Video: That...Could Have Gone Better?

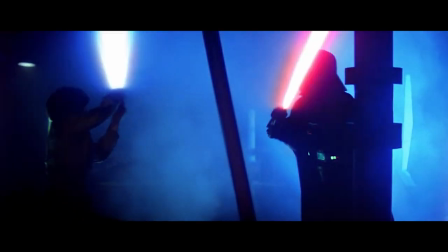Several more attacks by Luke mostly vaguely horizontal and then Vader who is actually deigned to bring his second hand
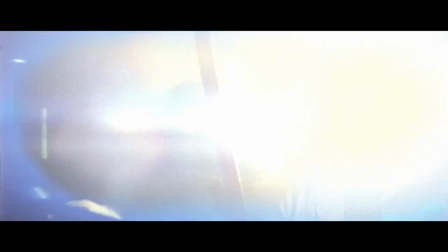into play retaliates with an actually horizontal horizontal cut because we can tell who the stage fighter is. Whee! Sparkles! This first section shows us that Luke has at least some idea of what to do with a lightsaber which is good. It also shows that Vader is in control so the likelihood of Luke rescuing his friends is significantly lowered at this point.
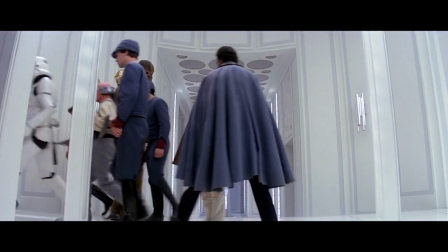To keep us up to date on said friends we cut back to layout Lando, 3PO and Chewie's successful escape from the stormtroopers and reunion with R2-D2 followed by an unsuccessful attempt to save Han and when we come back Luke is coming fast Vader in a dynamic and dramatic way that says that they carried on fighting while we were away with someone else who even knows in what context these moves occurred but it really doesn't matter you have learned much young one
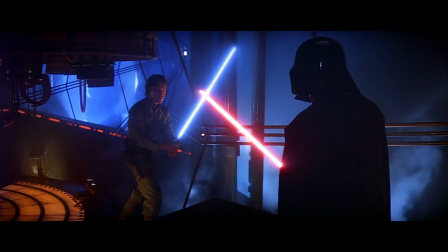which confirms our initial impression but then you'll find I'm full of surprises oh young fool Luke attacks but it goes a bit wrong
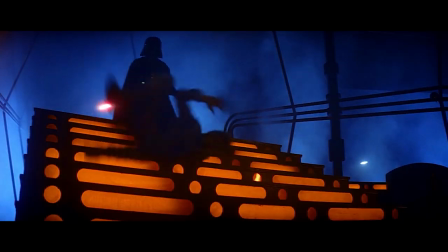and he is not only disarmed but has to fling himself down the stairs Vader is no longer playing he has been testing Luke out I mean it's a Bob Anderson fight or at least he's involved in the fight so of course there's a testing bit but now he's getting down to business the
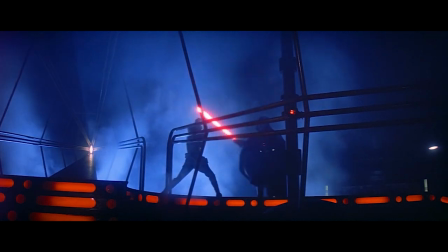important thing to note is that Luke starts fighting Vader at the top of the stairs and pushes him back during the first part of the scene but when we return
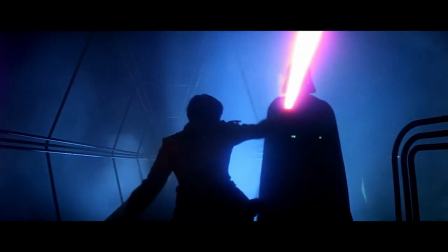to them Vader has guided him by whatever means back to the same spot again so that he can push Luke down the stairs towards the carbon freezy thing which he does I forgot about flying Vader leaping like Batman oh look block heels on Luke non-diegetic block heels too and if you don't believe me wait about 15 seconds because then you will see the shoes again but flat that was apropos of nothing but you know
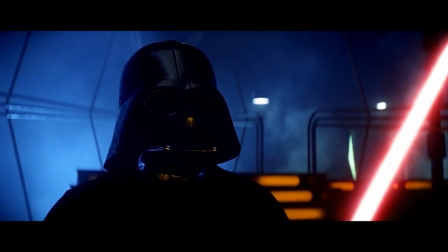how I feel about costume heels so your destiny lies with me Skywalker Obi-Wan knew this to be true Luke falls into the carbon freezing doodad but leaps out dramatically while Vader is busy congratulating himself on how efficient he is all too easy oop no Luke's up there having done a big old force jump actually yes use your environment Luke also look his shoes have gone flat again I told you so Luke gets his lightsaber back and Vader is
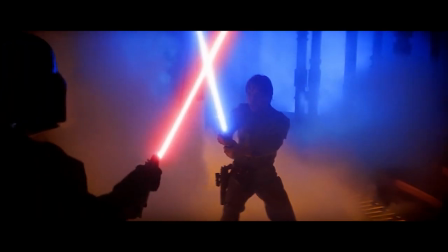honestly kind of impressed he saw that Luke picked up some lightsaber skills but I think he assumed that when he actually started putting some effort in
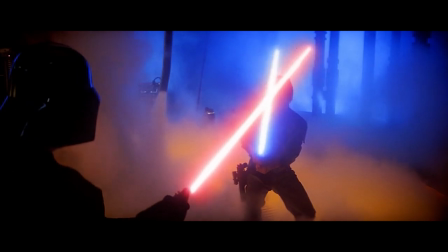it would be easy to beat Luke but not so Obi-Wan has taught you well okay one second now I know that he doesn't know about Yoda but has he assumed that Obi-Wan has taught Luke a whole load of things before he died because I don't think Anakin has any reason to know about force ghosts at this moment maybe he does I don't know regardless he's never seen Luke pick up a lightsaber before so whatever You have controlled your fear! To hammer home that Luke is a genuine threat now we have an actual exchange of blows which honestly look kind of awkward but never mind Vader attacks to Luke's Low left,
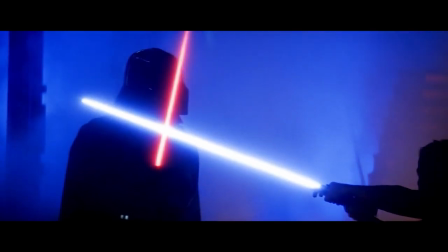mid right, Luke attacks to Vader's high right Now, release your anger He's baiting Luke Swinging his lightsaber at Luke while Luke is climbing up above the carbon freezing chamber is I think the first time that Vader actually initiates an attack during this fight and now he's doing it again but with his lightsaber And he deigns to use both hands, my gosh Only your hatred can destroy me I mean if you can't immediately get him into the carbon freezing chamber you can at least psychologically work on him to make him more amenable to the dark side and Vader attacks again forcing Luke not only to parry but also to do some of that forced gymnastics he's been learning with Yoda the psychological push to release his emotions works though Luke goes back on the offensive and we get lots
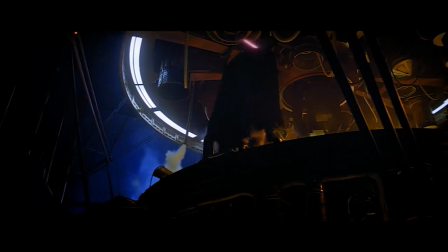of obscuring smoke and Luke pushing Vader back until he falls off the platform turn about as fair play I guess and then it's time for some cat and
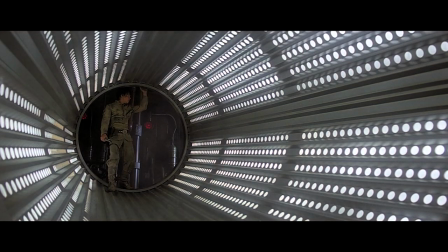mouse as Luke goes into a tunnel note that Luke lights up the things around him thematic but not necessarily helpful for him at this moment in
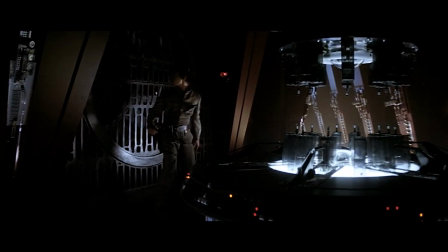time and we similarly continue the theme of roots closing off behind him as he tries to find a way out oh dear Vader actually takes a deliberate stance this time and Imperial March we're in trouble he's bringing out the big guns now with some throwing
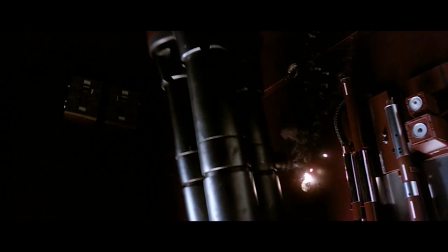of stuff without even moving a hand a big heavy watsit comes off the wall which Luke has to block and then Vader takes advantage of his distraction to fight him with the lightsaber some more Luke retaliates but and then there's some back and forth which has Luke looking reasonably on the ball but Vader just
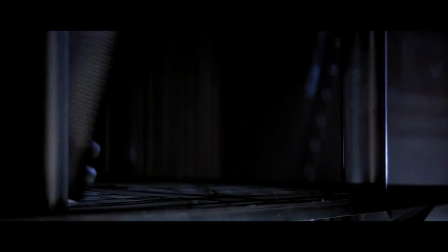keeps chucking things at him and that's not great for one's concentration right oh that would have hurt and then he gets hit by several more things until
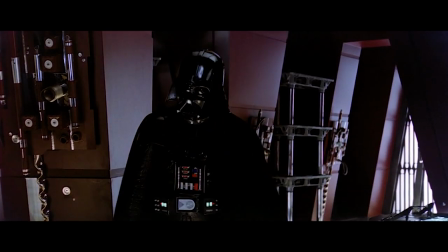smashy smashy out the window you go and look at that dramatic billowy cape I love it now Luke has varying levels of angry desperation during this fight but he maintains the same level of effort throughout Vader by contrast being one in control of the fight just kind of smoothly ramps it up he
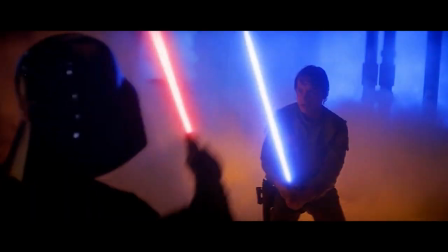starts by testing Luke then he attempts capture when capture doesn't work he ramps up the lightsaber fight and then he combines the lightsaber fight with chucking heavy stuff and all the while he's stalking Luke and all the while he's using his words Vader has a plan Luke not so much and that's the
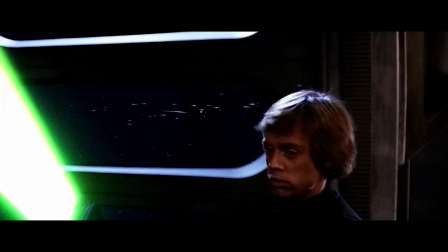difference between Empire and Jedi Jedi is a far more dangerous situation the fate of the galaxy is at stake but Luke even though he is tempted manages
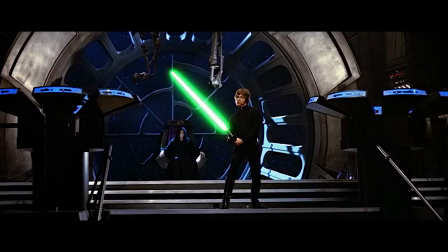for quite a significant proportion of it to keep his anger and his emotions in check here he's afraid and angry and desperate he doesn't have a plan he doesn't really know what he's doing and he's clearly outmatched which is not a great combination note please for continuity purposes that as we
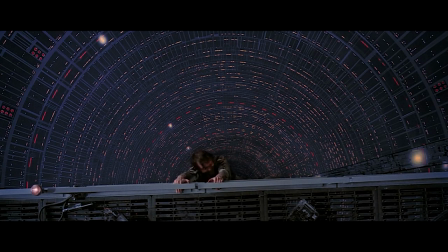see Luke dangling from the catwalk the shot is framed so as to include the lightsaber he was clearly not holding into his hand as he went out the
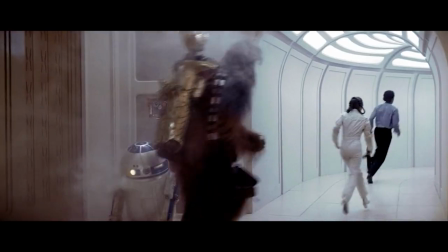window anyway as Luke is on the catwalk taking a breather we cut back to our other heroes running jumping telling everyone to evacuate Cloud City before dramatically
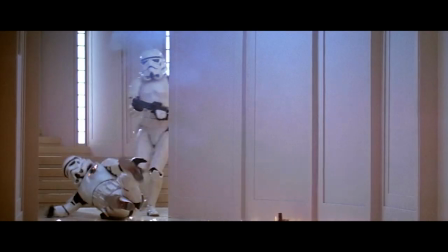escaping themselves on the Millennium Falcon and a lot of that scene is nice and brightly lit and white and clean compared to what's happening in Luke's scene Leia's situation is getting less hopeless but Luke's is getting more so when we go back we have a nice establishing shot so we know where we are in space and the cat and mouse game continues little bit of breathing space little tension increaser you know Luke has fallen out the window we know that Vader is going to follow but we can wait for a second Luke tries to come back inside but he can't sense Vader so the only warning he
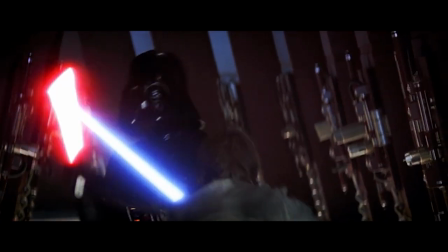has is the mechanical breath before and now Vader just doesn't bother holding back in much the same way that Luke will go completely berserk at the end of Return of the Jedi Luke is driven back outside and there's a bit here where they just they're struggling because even now Vader doesn't actually just
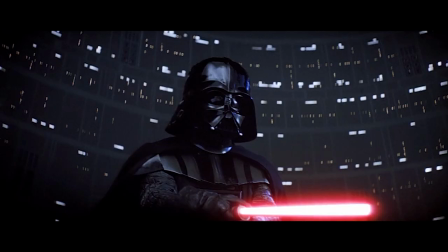want to chop his son in half right you are beaten it is useless to resist yeah that's not a good spot to be in
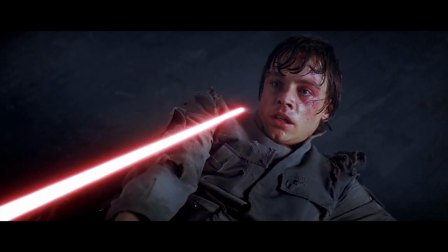don't let yourself be destroyed as Obi-Wan did and that statement about Obi-Wan is enough to make Luke angry enough to fight again
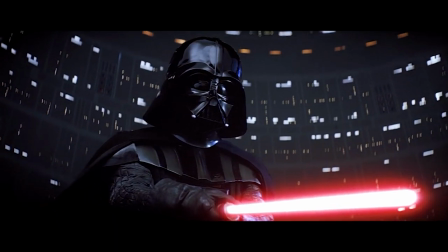taking advantage of the fact that Vader doesn't really want to kill him and we're close in on a lot of these shots both to emphasize the emotions on Luke's
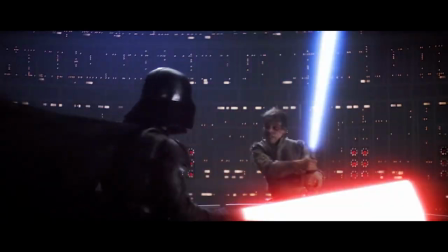face and to give us the impression that there is nowhere to go after another exchange Luke manages to catch Vader a glancing blow on his armor but it doesn't seem to bother him too much and he's using the arm immediately afterwards so
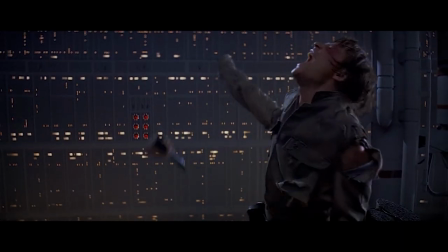good armor and then well that's not good and at this point Vader presses the attack with his words again don't make me destroy
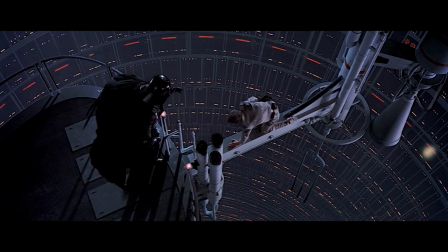you you do not yet realize your importance you're special Luke only I can really understand you Luke join the dark side Luke we have cookies note that Vader offers to complete his training which means both I see you're pretty good with the lightsaber but could be better and also let me teach you some things about the dark side we can end this destructive conflict and bring order to the galaxy and you know I think he really means it now obviously it's not the kind of order that Luke would prefer in the galaxy and you can see Luke edging away even as he's talking bless Luke he's wounded he's one-handed he's cornered but he's still moving he's still thinking he's still trying to plan at least but Vader has one more card to play hey Obi-Wan never told you what happened to your father did he
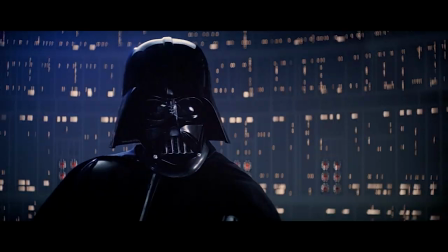he told me enough He told me you killed him. No. I am your father.
Imperial March. And again, we can destroy the Emperor and rule the galaxy as father and son. Yeah, it's the only way, man.